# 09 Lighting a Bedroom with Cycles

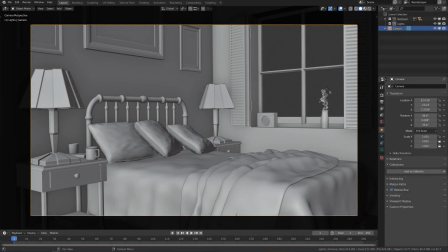Now that we've looked at how lights work, let's practice actually lighting a scene in Cycles. We'll be using this bedroom scene that you can also follow along with in the project files. First, before we actually add any lights, I'm going to set up a lighting workspace. And that's going to make our lives a little bit easier as we go through this.
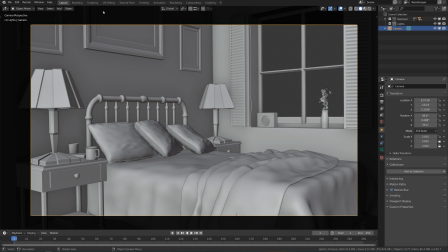Now to make a new workspace, since we don't have an actual lighting one set up, we can right click on say layout and duplicate it. Double click and just call this lighting. then in the outliner i'll minimize everything and select the lights collection and that way when we add a new one it'll be automatically added to it now we're
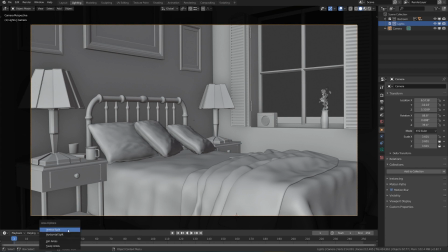not going to need the timeline here so i'm going to right click on the area between and join areas click on the timeline and that'll
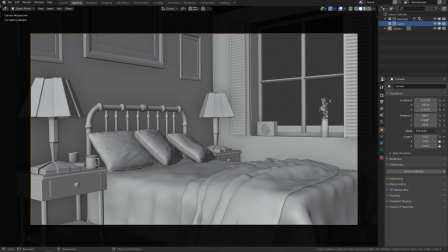just disappear then we can split this from left to right by going to the top left left clicking and dragging over to the right and
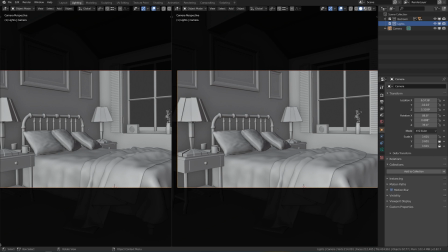let's also split this one more time vertically this time so let's left click and drag from the bottom left and drag up and so this one is going
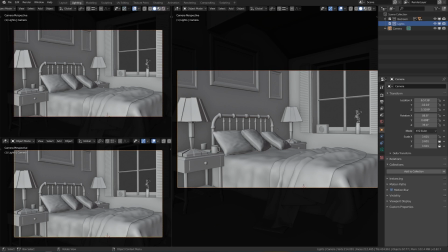to be our rendered preview so we can turn off our gizmos we can turn off our overlays and set this to be rendered and
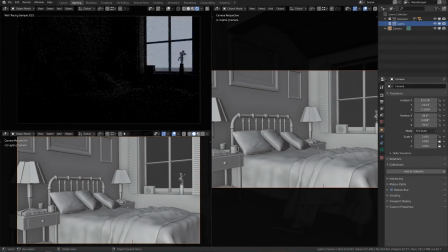you can make this as big as you'd like and then this bottom one is going to be our node editor so we're not going to do a lot with nodes but we'll probably have to touch them here and there so this will just make it a little bit easier we can switch from
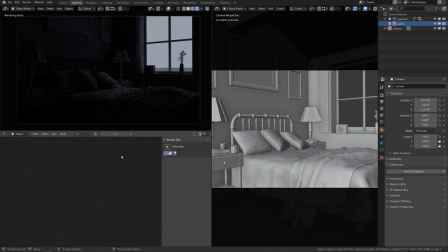our 3d view to the shader editor and turn our sidebar off just by collapsing it all the way.
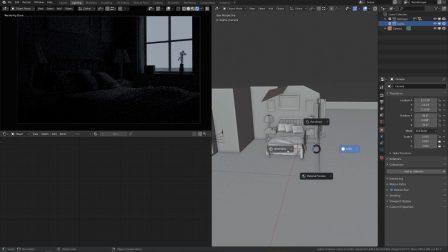Now we have one 3D viewport in which to work. I'll set it over to wireframe view and then we have another one to see the result in.
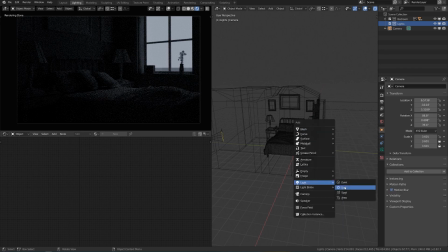First let's add our sunlight. Shift A, light and sun. I'll go to side view and place it above the house. Again it doesn't really matter where it's placed but that's just convenient and then I'll rotate it so that the light is coming in through the window.
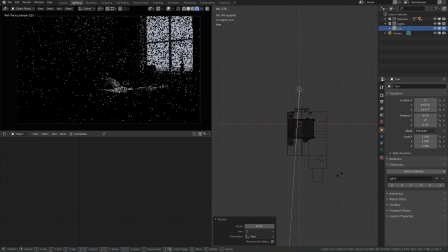Now of course just because it's a daylight scene doesn't mean the light has to be coming in through the window but I think that it'll make a nice pattern along the bed now it's up to you to decide where you want to rotate this but because wherever the light lands is really going to draw the attention I want to draw the attention to the kind of the main part of the image which is the pillows here and
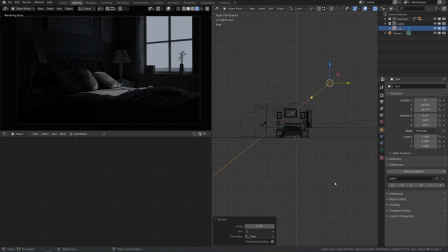the wall so I'm going to have this rotated probably a little bit upwards and a little bit more towards the wall
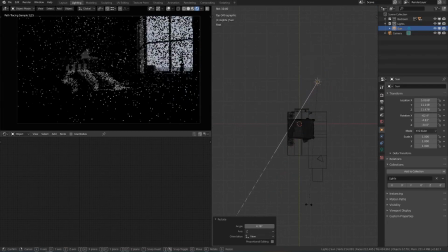somewhere about there so it's hitting the pillows it's hitting the bed it's hitting the nightstand but it's creating a nice pleasing shape here all contained within the image one thing that i didn't
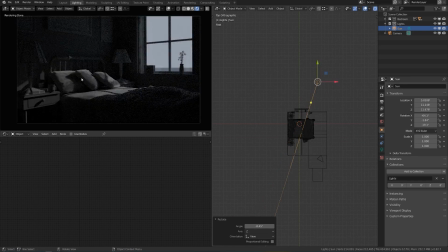want to do was go like this and lead the viewer's eyes off the side of the image but that's up to you and we'll talk a little bit more about the artistic side of lighting in a later video but for now just use the shadows and highlights to make a pleasing shape once you have it positioned however you want,
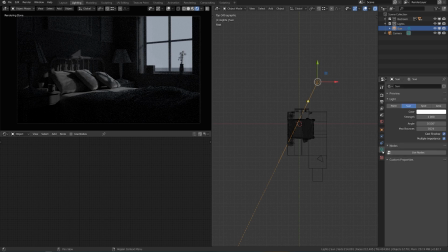then we can increase the strength. Let's go to the light tab in the properties editor and pull this up. The soft maximum is 10, but if you type in another value like 15, it'll let you do that.
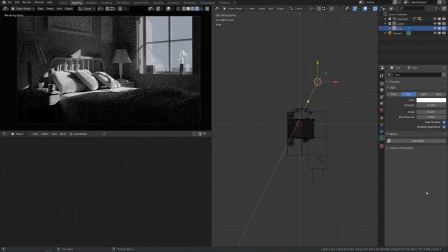Now this looks much more bright like real sunlight would be. It's important to note that we are using filmic, which is the default here, but if we were using standard, as was the default before, you can see this is already really blown out. so we want to make sure that we are using filmic.
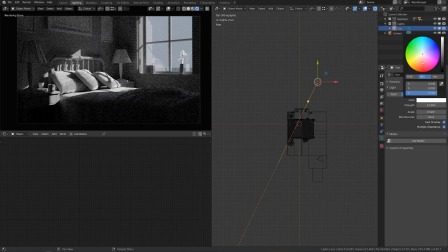Now we can go back to our light properties and set this to be a little bit warmer of a color, like the sun would be. Next, we should also set the brightness of the sky. So let's go to our world tab here and click on the circle next to color to introduce a sky texture.
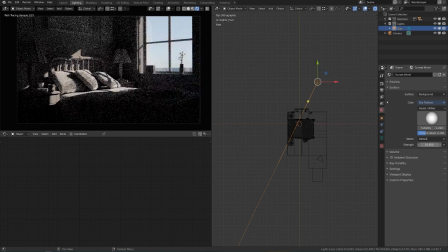Then we can set the strength to something much higher. We can just continue cranking this up until it looks like a believable value.
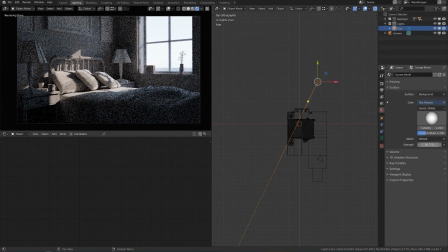I'd say 50 looks pretty good here. Now if we look at this, this doesn't quite look like a daylight scene, just because the rest of the room isn't being illuminated as much as you would expect. If sunlight's pouring through the window, you'd expect it to be at least fairly bright throughout the room.
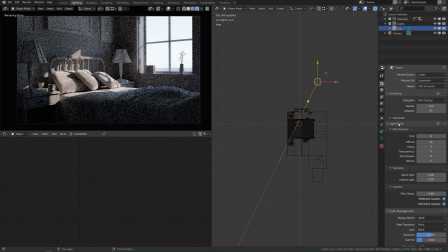And we can double check that we have enough bounces by going down to light paths in our render properties, and we have it set to 16, which is fairly high. So that should be enough. So there's a couple things that we could do. Number one, we could increase the strength of the sun, or we could change the exposure.
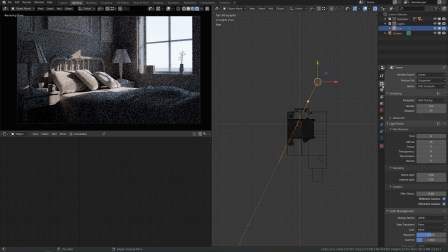And since the sun is the only real light in the scene, I guess there's also the sky. But because we're mainly focused on the sun, it's only relative to itself. So whether we change the exposure or the strength of the sun doesn't really matter too much. So we could increase the exposure here,
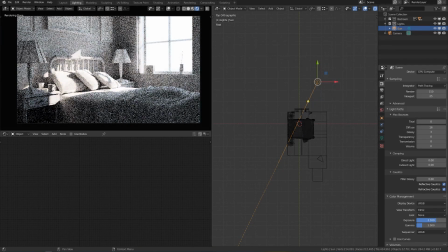and that's going to blow out the sun and kind of blow out the sky as well but we'd get a value that we'd actually expect. Now of course it's all really noisy and we could increase the viewport samples if we want to see that be refined a little bit further but this is one way of doing it.
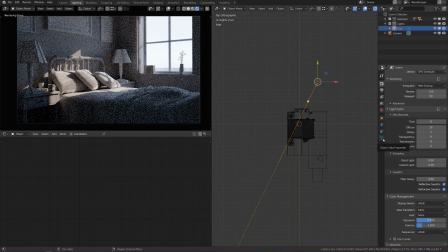I'll set this back to zero and instead just continue to increase the Sun.
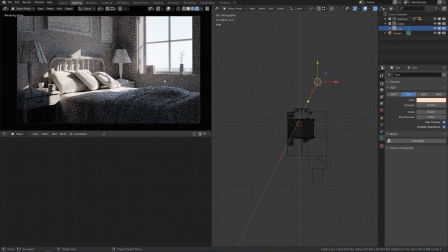Let's settle for somewhere around 50 at least for now. Now you can see that the bounce lighting is much more obvious and we're kind of brightening up the rest of the room. Now we could brighten up things even more one of two ways. We could either go to the world tab here and turn on ambient occlusion and we'd have to switch the distance to be
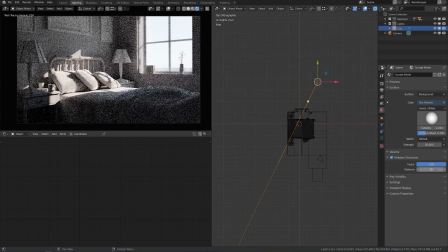something smaller than the size of the room so we could go something like 10 feet and turn down the factor.
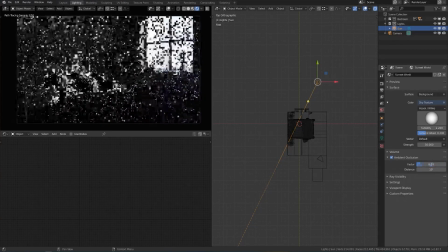So that'll just brighten up everything except the crevices but that kind of makes everything a little bit gray.
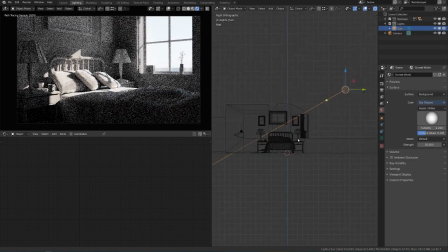So instead what a lot of artists do is create an area light right outside the window to kind of simulate extra light coming in from the outside so we
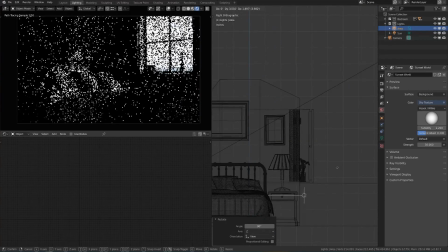could hit shift a add light and area rotate this 90 degrees and place it right in the window there go to front view and
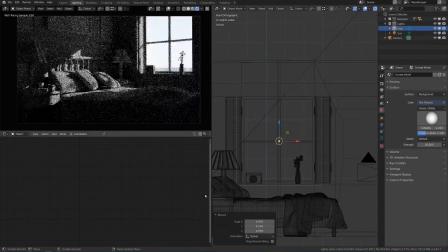line this up and then scale it up one extra note while editing this i noticed that i left the area light
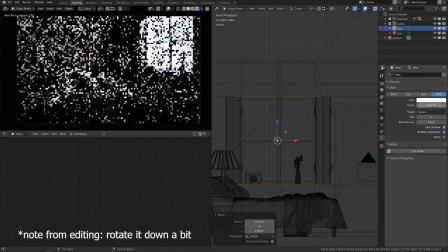rotated at 90 degrees but actually you'd want to angle it downwards a little bit so that it simulates more light coming from the sky than on the ground otherwise if it's just
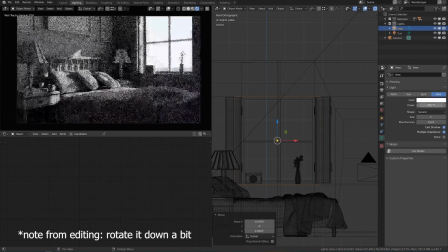left at 90 degrees then you get a little bit too much light on the ceiling as opposed to the floor. So rotate that down a little bit, set the strength to somewhere around 250, color it a little bit like the sky, and then continue on.
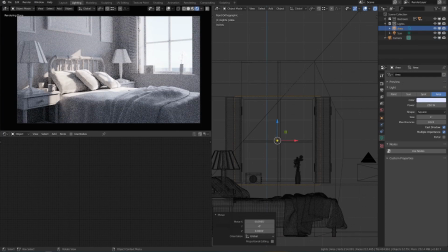Then we're going to get a much softer and brighter result that is maybe not necessarily realistic in terms of the difference between the light from the sky and the light from the sun, but it does lighten everything up so that it all fits within the same exposure. if we were to render this out we'd get a pretty convincing daylight scene and before we render i'm going
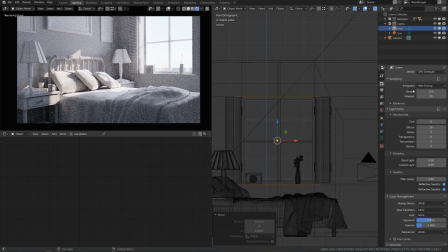to head to our render properties and switch our sample count from 150 to 50 so it's going to be much less detailed if you'd like to keep it detailed you can bump that up of course but that'll just save us a little bit
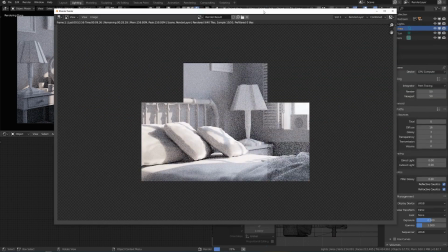of time as we're working you can either go to render and render image or hit f12 all
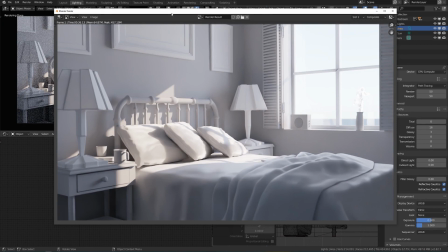right so here we have a daylight scene and let's go ahead and save this out with image and save as.
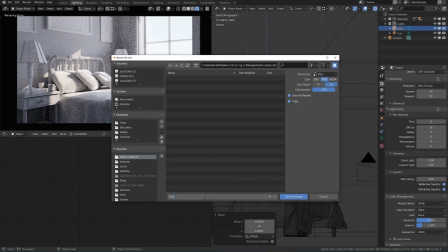I'm going to call this bedroom day 01 and save it as a 16-bit RGB PNG.
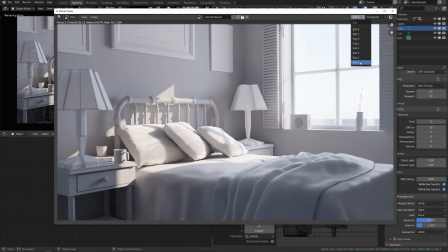Then I'm going to switch to a different slot. I'll switch to slot one here and then we can render out again and compare the two images.
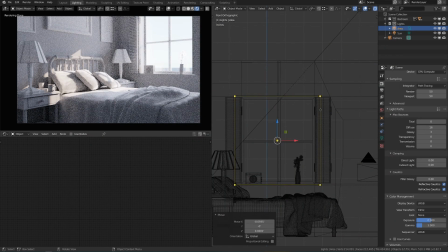In a previous video I talked about using real world values or at least something a little bit closer to real world values and since so far we've only been using the one sunlight. We don't have any lights to compare it to. And so it doesn't really matter whether we change the strength of the sun or the exposure of the scene.
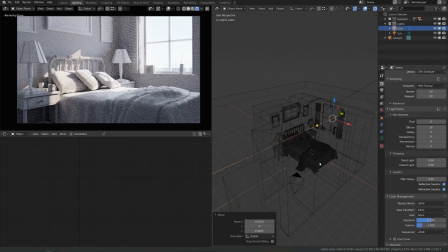They're both doing the same thing. But if we have any other lights to compare to, for example, if we had these lamps on, then it will actually make a good bit of difference.